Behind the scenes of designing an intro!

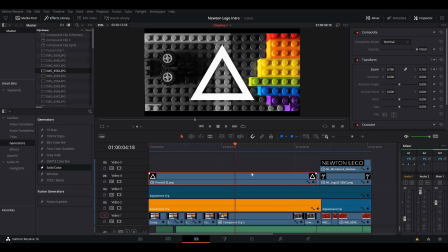4:24 Now coming over to the transition of the prism to the logo.
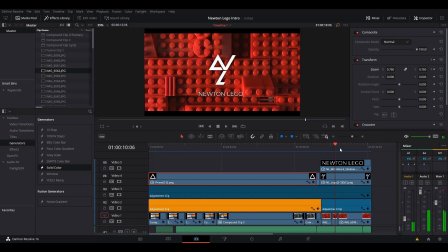4:31 So there were a few things which made this a seamless transition. The first thing was that the prism and the logo shared common ground when it came to the shape. So what I did was zoom out the prism quickly and faded in the logo.
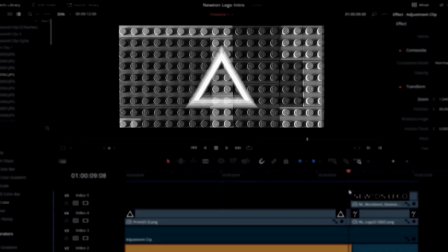4:48 Also, if you notice that there is some motion blur during the zoom out of the prism, that helps the transition look much more seamless.
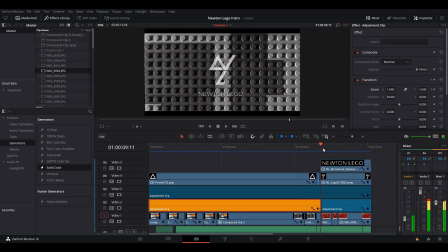4:56 Also at the end, you can see that there is an abrupt background change. That also adds the value in the transition.
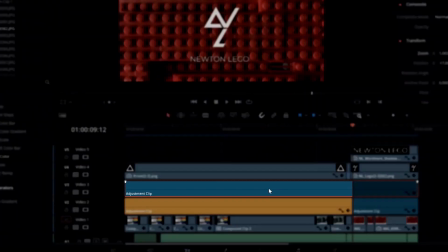5:04 So this adjustment clip here is where I've done all the color correction.
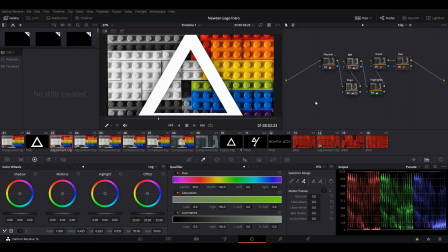5:09 So let's head into the color tab. So this is what the video looks like in the color tab.
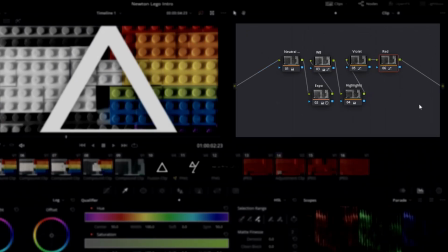5:15 So what I've got here at the right are called as nodes. Now if you don't know what nodes are,
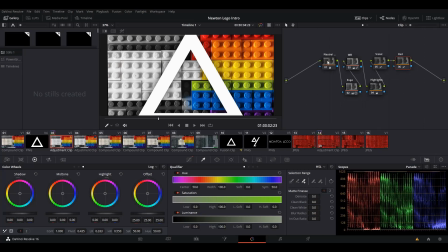5:20 you can compare them to layers in such a manner that the first node is the base layer and the node after it is a layer on top of it. This is just a basic understanding you can use for now. So what I did in the first node was to define the neutrals.
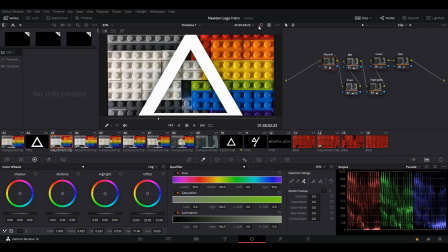5:36 So if I turn off all the color adjustments I have made, you can see the original clip.
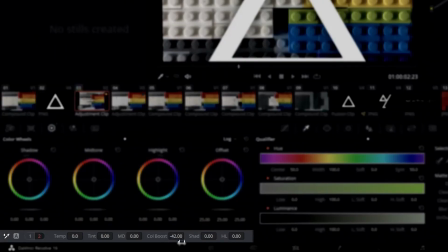5:41 So what I did in the first node was I decreased the color boost, as you can see it's negative, and increased the saturation.
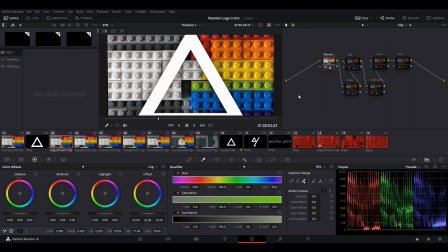5:48 So doing this removed any colors which were in a lower saturation value.
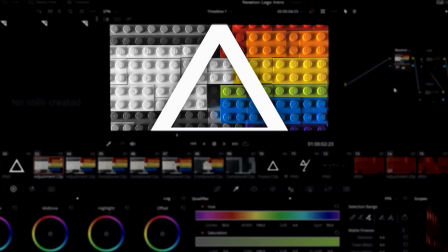5:54 So observe these whites here. If I turn this node on and off, you can see there is a yellowish tinge in the white which was removed when we made these changes.
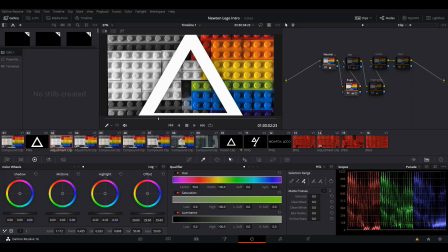6:05 In the second node, I made changes to the exposure. So I brightened the image, increased the contrast. In the third node, the white balance was set. In this case, there was not much of a change. In the next node, the highlights were decreased.
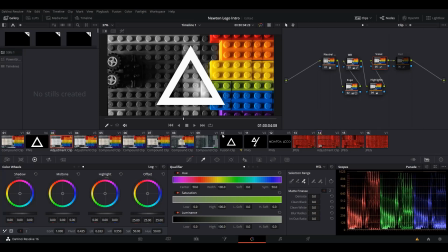6:21 Since the Lego bricks on the right are the colored rainbow ones, the violet one is at the bottom.
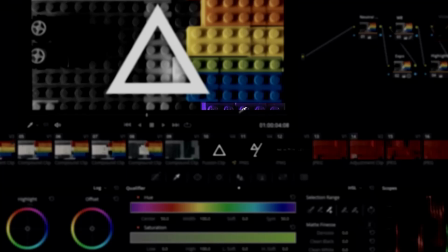6:27 But unfortunately, the color violet turned out to be this bluish one.
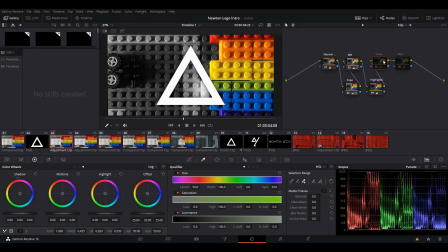6:34 So what I did here in this node, so if I turn that on, you can see that it becomes violet. So what I had done was I went into the curves, hue versus hue curve, and then I selected this blue color and increased the rotation in such a manner that it now appears to be violet.
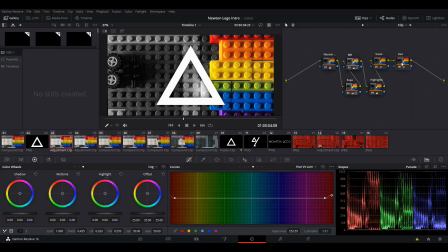6:54 In the last node, which is basically dealing with the reds, what I did was to decrease the saturation.
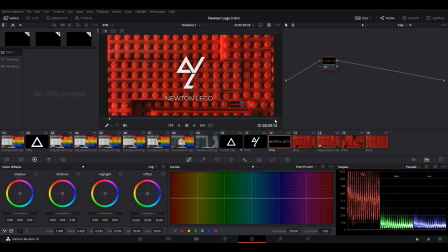7:02 So at the end, you can see that the whole background is red. Now if I were to make this red very contrasting, it would be harder to see the logo on top of it, which is a foreground. Hence, I have decreased the contrast just for the red color. So now coming to the sound design for the intro.
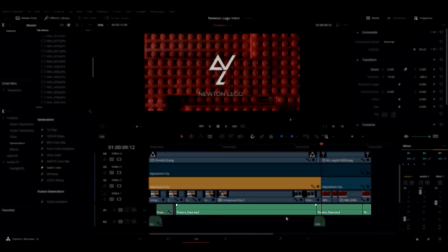7:21 So once I had selected my music and got it into the timeline, what I looked for was a drop in the music.
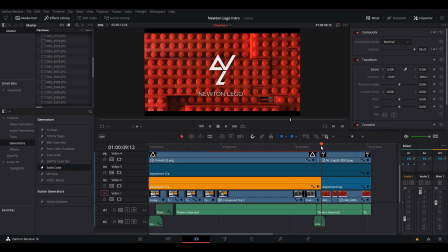7:28 So if you hear now, when the transition took place, I wanted the music to have a drop to make the transition look much more seamless.
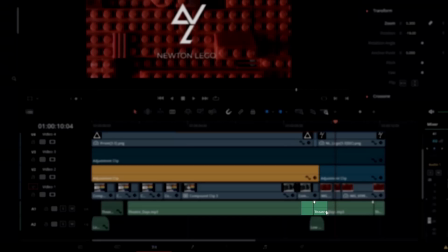7:40 And once I had found that drop and I placed it below the transition, I was faced with a problem because this drop was in the middle of the song.
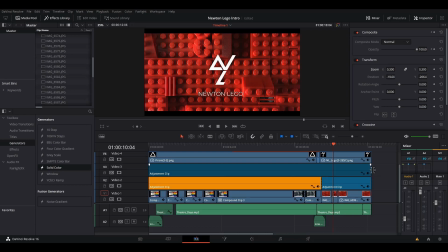7:48 When the video of the intro had ended, the music was still going on. So instead of just fading it out at the end, what I did was cut out this clip of music,
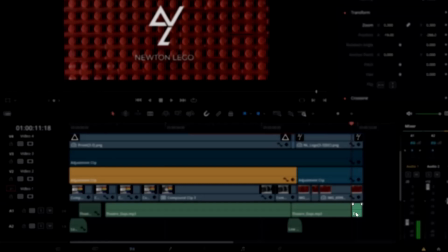7:59 as you can see here, which is actually the end of the song itself.
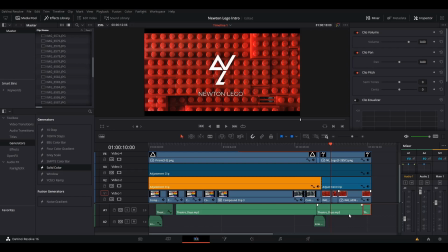8:02 And then I matched it with the beat of the drop so as to make the whole audio seem seamless. I've done the same thing at the start of the song also. You can see in the second audio track I have some whooshes.
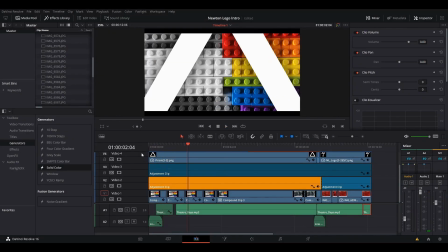8:16 So at the start, the prism zooms out. And since it's zooming out so rapidly, I could add that whoosh sound effect.